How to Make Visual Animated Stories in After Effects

drama, storytelling, After Effects, it's time to tell your visual story. If you can't tell, I just love motion graphics that have some grit to them.
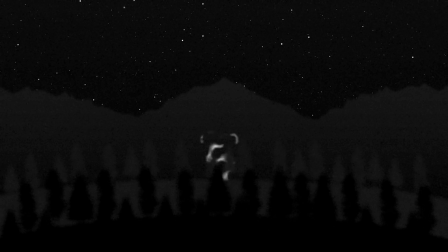0:08 And yes, producing this style of animated videos is so easy to do. So if you're ready to create some drama, let's get started.
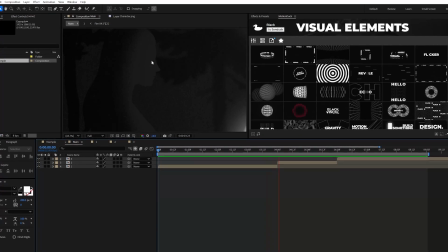0:15 I think I'm trying to go for a Zack Snyder look, or to pay homage to that one Game of Thrones episode with this very dark sequence.
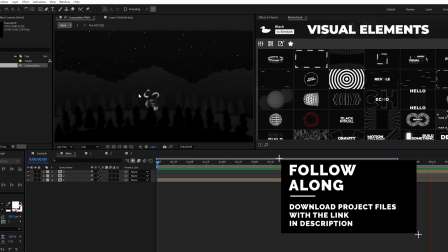0:22 But to illustrate my point,
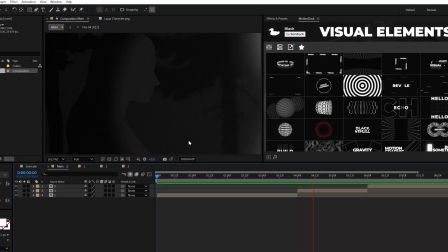0:24 contrast easily helps make a very dramatic mood, but it's up to you if you want a dark scene or something more vibrant.
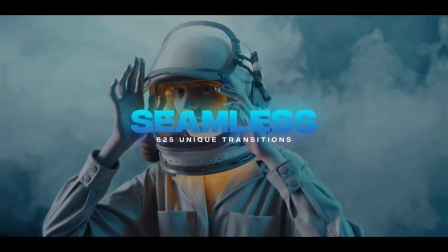0:32 And real quick, our Cyber Monday sale is now in full swing, and all of our template packs are undergoing their largest price cuts.
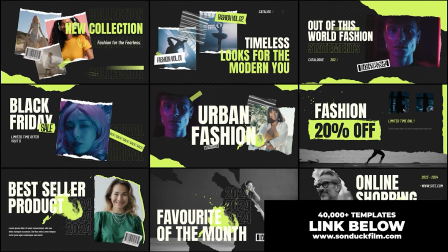0:38 So if you want to save time and produce great work, be sure to check out everything below. And we also have a large free template pack, so be sure to at least get your hands on that.
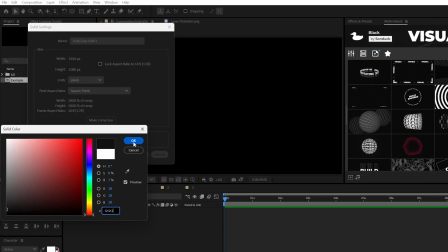0:47 Alright, to start off, the first thing you need to do is create your background with a solid layer, which I'll make very dark gray.
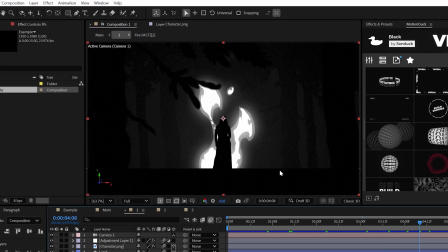0:55 The next object you need is landscaping, so you have a reference point for all your objects.
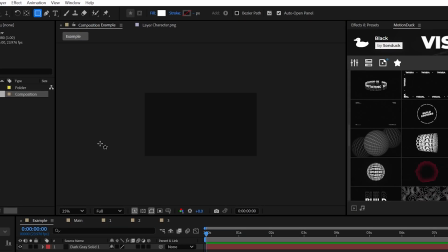1:01 So we'll use the rectangle tool to draw out the ground.
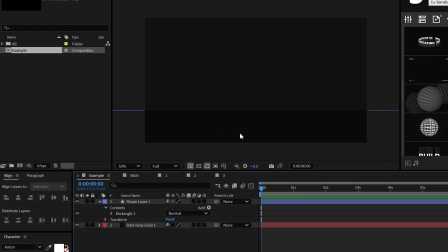1:04 And this needs to be a darker gray than the background, as we're creating a nighttime campfire, roast some marshmallows type scene.
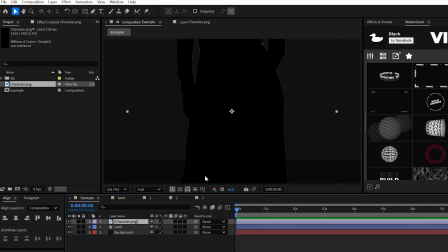1:13 Once you have your background and landscape ready, I would next add in your main object, which in this case will be a silhouette character.
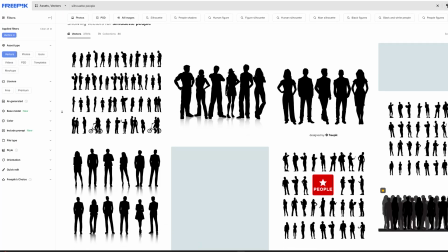1:21 Now, I'm not much of an illustrator, as you might be able to tell, but you can get illustrated assets like this when you search for free vectors.
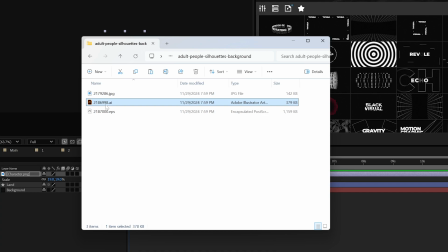1:30 Typically, you'll get a .eps or .ai file, which can be opened in Adobe Illustrator.
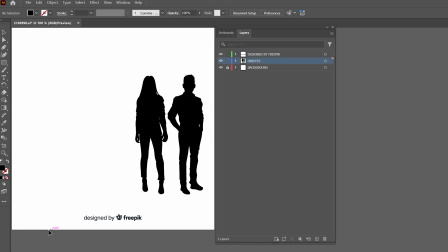1:36 All you need to do in Illustrator is delete the objects that you don't want,
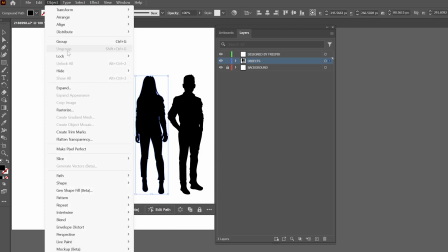1:40 but you might need to ungroup the objects as the layers might be like stuck together.
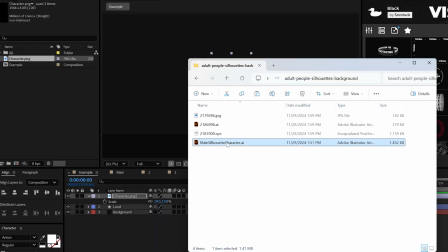1:46 But when you're done, go ahead and save it. And this will allow you to import it in After Effects as a vector footage file.
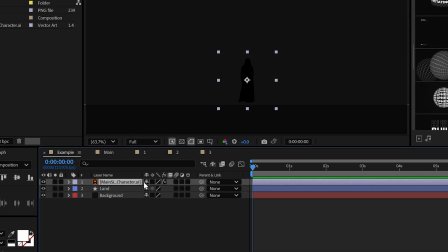1:54 Now with our character in the scene, you can tick this teeny tiny cog icon,
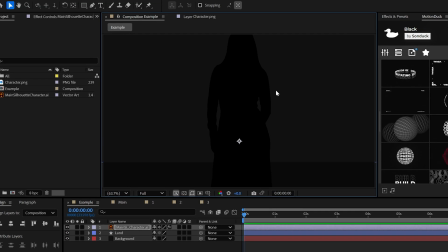1:58 and this will allow you to scale the object indefinitely without it pixelating.
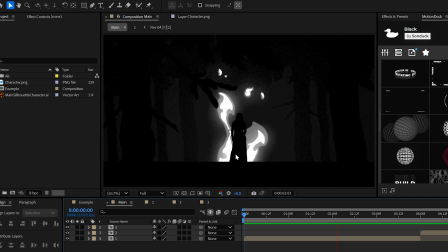2:03 It's beautiful, right? You know, this feature is really what got me into vector motion graphics and the reason why I don't go outside much.
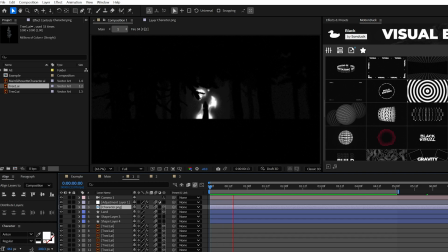2:10 Please send help. Okay, with the concept of getting illustrated graphics,
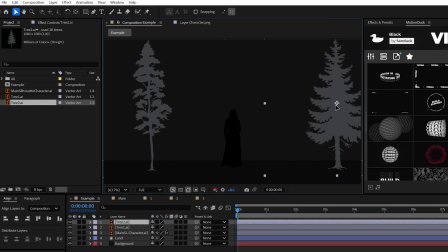2:14 I'll also import some vector trees and place them around the scene to insert some legitimate details, which is vital for building out your world.
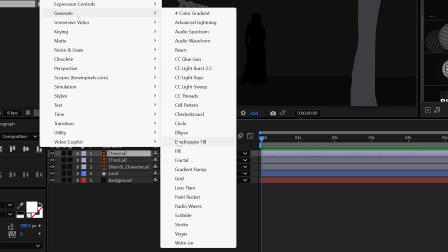2:23 I'm also going to use the generate fill effect on my vector objects to match it with the color of the landscape,
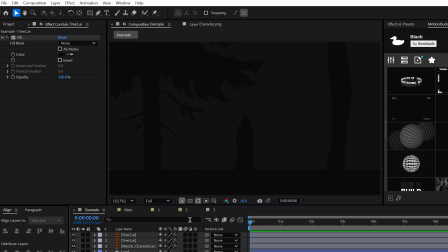2:30 which will make for an easy silhouette scene and will reveal my dark intentions.
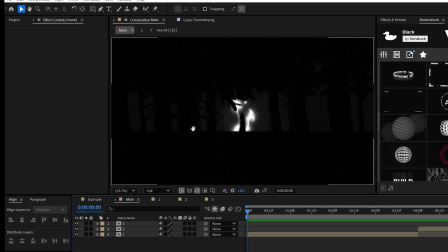2:35 Wait, oops. All right, now we need to talk about lighting. Without lighting, we cannot justify contrast.
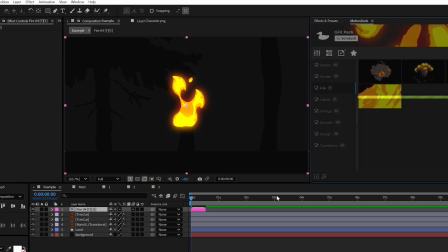2:42 So I'll add in some fire in the middle of the shot, which is a story element in this case,
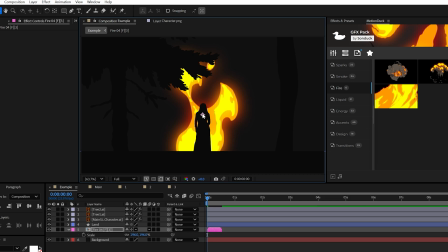2:47 but is also used to separate the character from the background. Now, the element I'm using here is from our GFX pack.
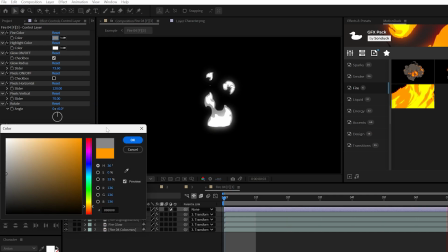2:55 Unfortunately, this would require another tutorial to make a fire element this detailed. So you can get this fire asset for free with the provided project,
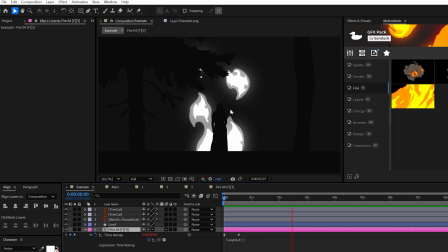3:03 but I'll also quickly show how to create simple fire as the concepts are still relevant to this video.
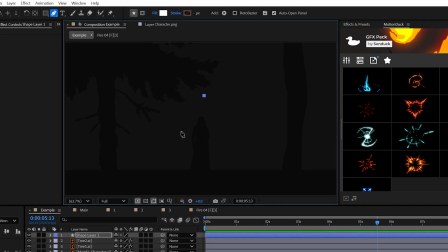3:08 So create a white shape that looks like a Hershey kiss using the pen tool. It doesn't have to be perfect.
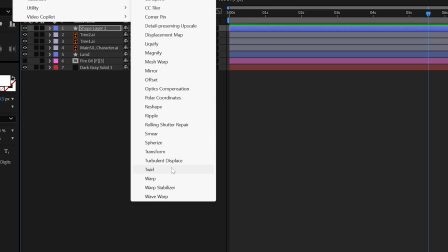3:14 Then you can add the wave warp effect from distort and increase the wave speed to around 6.
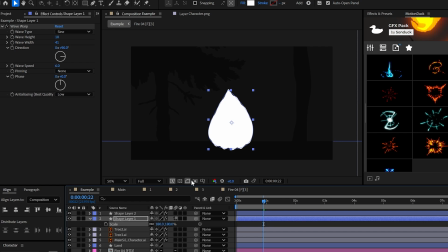3:19 Then duplicate the shape layer, scale it up, and change the color to gray or orange if you're working with color.
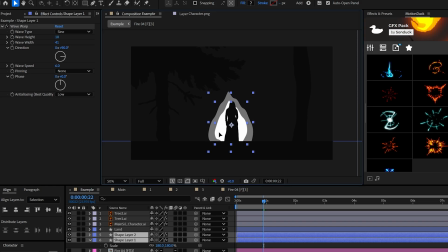3:27 Now, this is the important part. Whether you're working with fire or not,
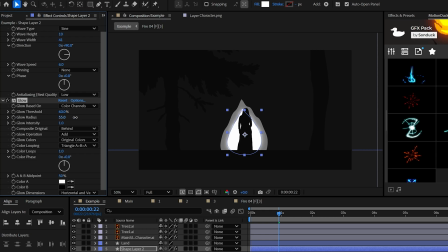3:32 with the white shape, go ahead and add the glow effect from stylize and increase the glow radius,
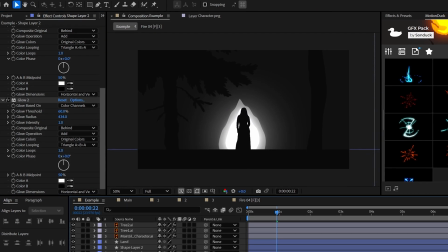3:39 duplicate the effect, and increase the glow radius even more this time until you get this glow haze.
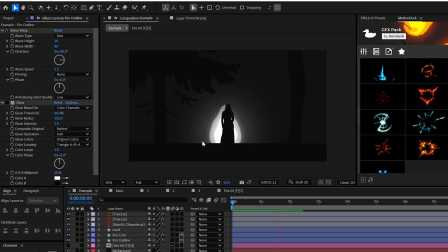3:45 Now that we have our primary light motivation for the rest of the scene and the glow effect on a white asset,
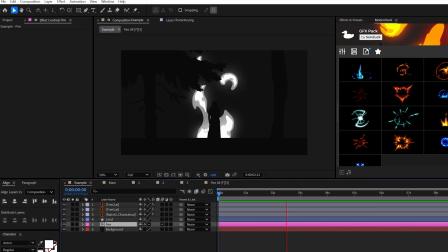3:51 this will all stand out in a few moments when we finally stylize this.
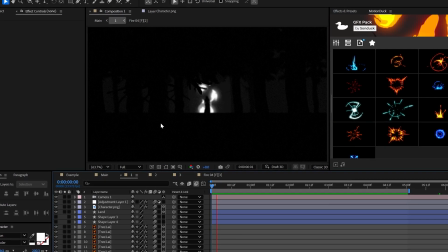3:55 All right, so to make this scene come to life, we have to create depth and camera movement.
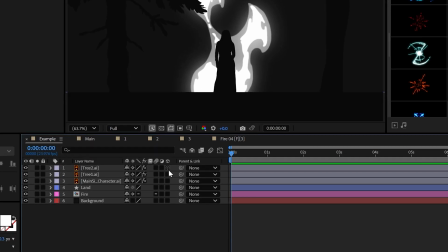4:01 So make everything a 3D layer, and boom, we got boxes.
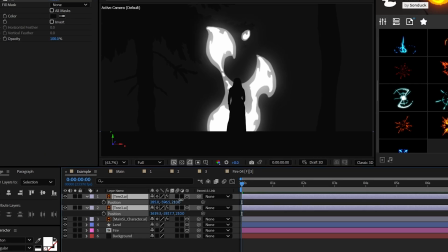4:06 To demonstrate how to create depth, take the tree layers for example. Adjust their Z position so that they're closer to us.
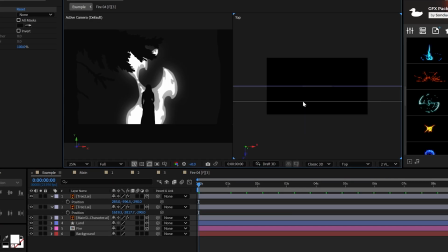4:15 So now our trees and the hero silhouette are not on the same plane anymore. Going back to high school geometry, not the airport.
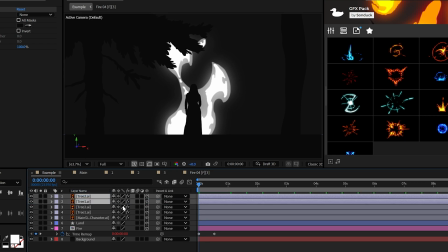4:23 Taking this concept even further, we can duplicate the trees and push them back into Z space, so now that they're behind the fire.
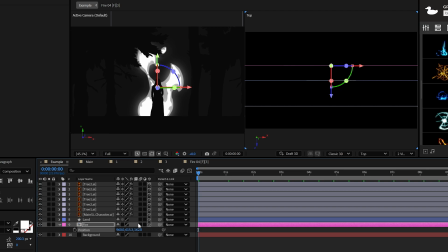4:31 And we can also take that fire and push it back by a touch as well in Z space so that our character is not standing in it, or else you have to write a character that is,
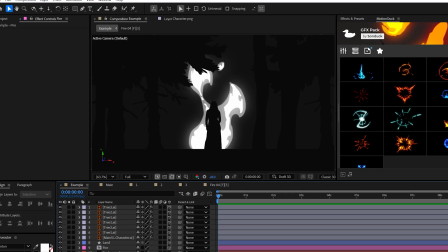4:40 you know, immune to fire. So to show off this depth, go ahead and create a camera, and the 50mm preset is fine.
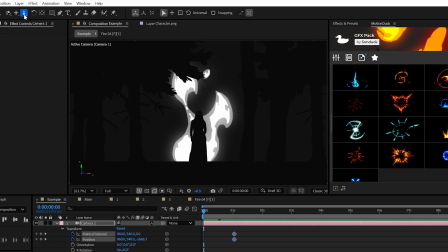4:47 Straight away, add keyframes for point of interest and position. Then by using the dolly towards cursor tool here at the top,
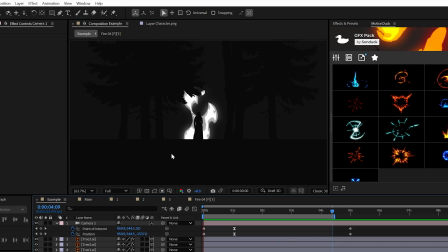4:55 you can zoom out of your scene like so and this will give you that dolly zoom effect. You may notice when we're zoomed out of the scene that we have so much open space right over here.
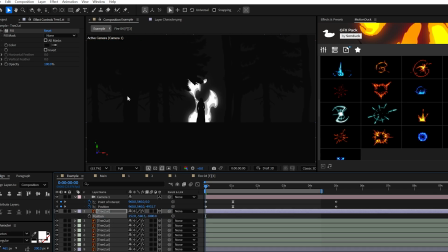5:06 This is where you could continue to duplicate objects. In my case, I'll take the trees and adjust the Z position of each object to build out an expanded, scene.
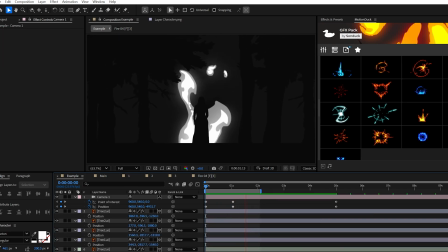5:15 So with this editing time lapse out of the way, our forest is complete, much better.
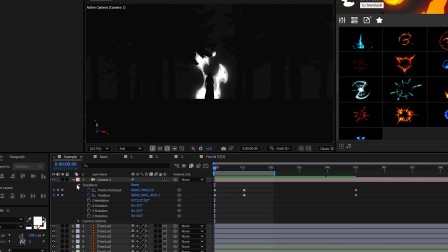5:20 Now, the beauty of a camera allows you to easily enable depth of field.
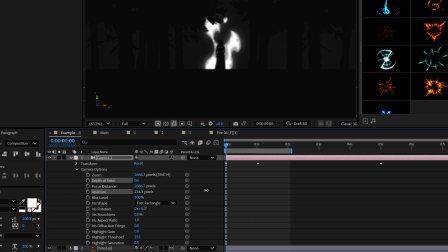5:24 And when you increase the aperture, we will blur out our scene when the camera is pulled back.
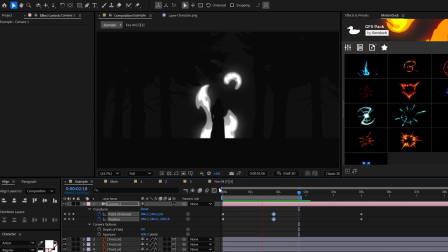5:30 And as the camera moves in closer, the scene will be in focus.
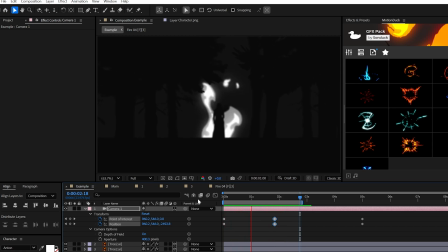5:34 So by creating depth, you get to experience the full environment and stylize the scene with that beautiful blur.
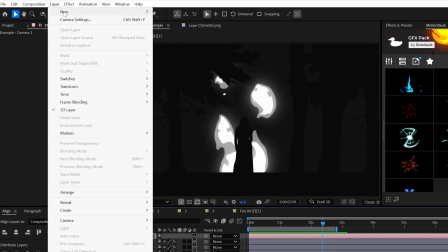5:41 Though, let's take the style one step further by creating an adjustment layer.
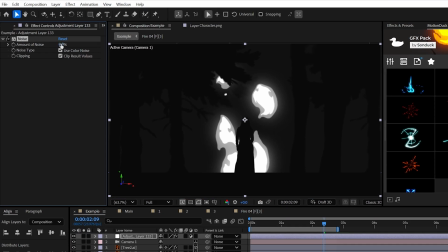5:47 Add the noise effect from noise and grain and set the amount to say 6%.
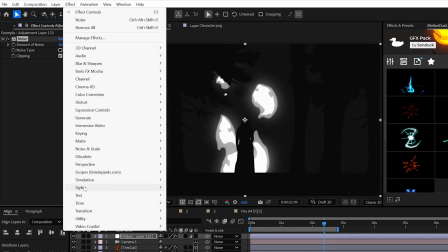5:52 Uncheck use color noise because I'm not a fan. Then add posterize from stylize.
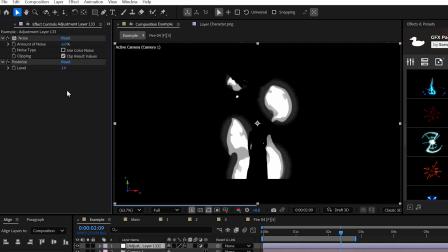5:59 Go ahead and experiment with this effect. Some may like this, some may not, but I'll try a value of 14 this time around.
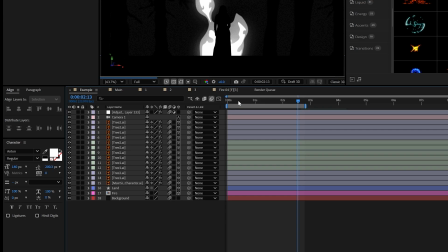6:05 And of course, be sure to turn on motion blur for all your layers. And now you have a very beautiful shot.
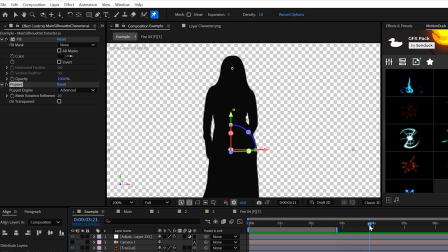6:12 And you may also take this opportunity to animate any sort of object with the puppet pin tool to add a little bit more life to your project.
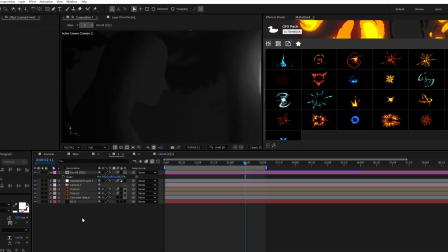6:19 For these other compositions, the principles are fairly the same, though you may need a different character model and use new objects,
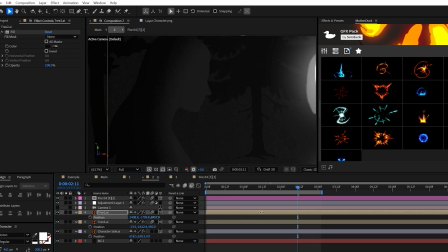6:27 but the intention is to create depth and use the camera to pop things out of focus.
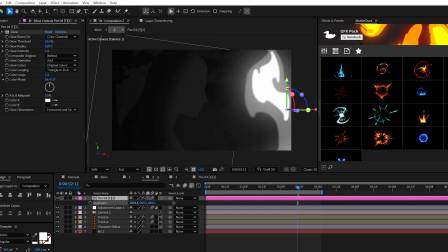6:31 For this shot in particular, I place a fire just outside the composition because this is a close shot,
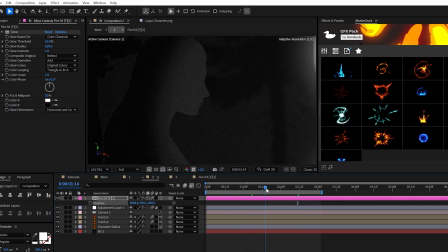6:38 but it's still good to have a point of reference to where the fire is at.
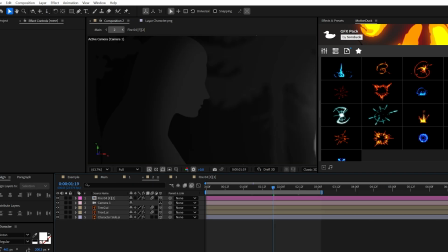6:42 And when you're creating matching compositions, you can literally copy and paste elements over.
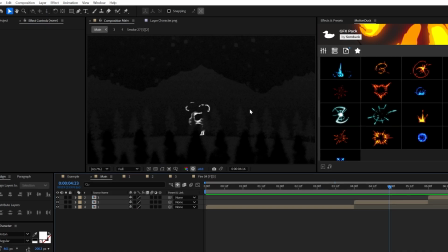6:47 And this will save you some time and allow you to have matching shots. Even for different types of compositions like this one, the same principles apply.
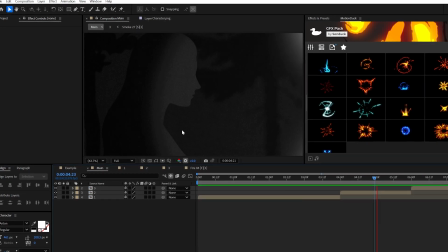6:56 As the quote goes, a work is never finished, it's merely abandoned. Subscribe to be the best and always be creating.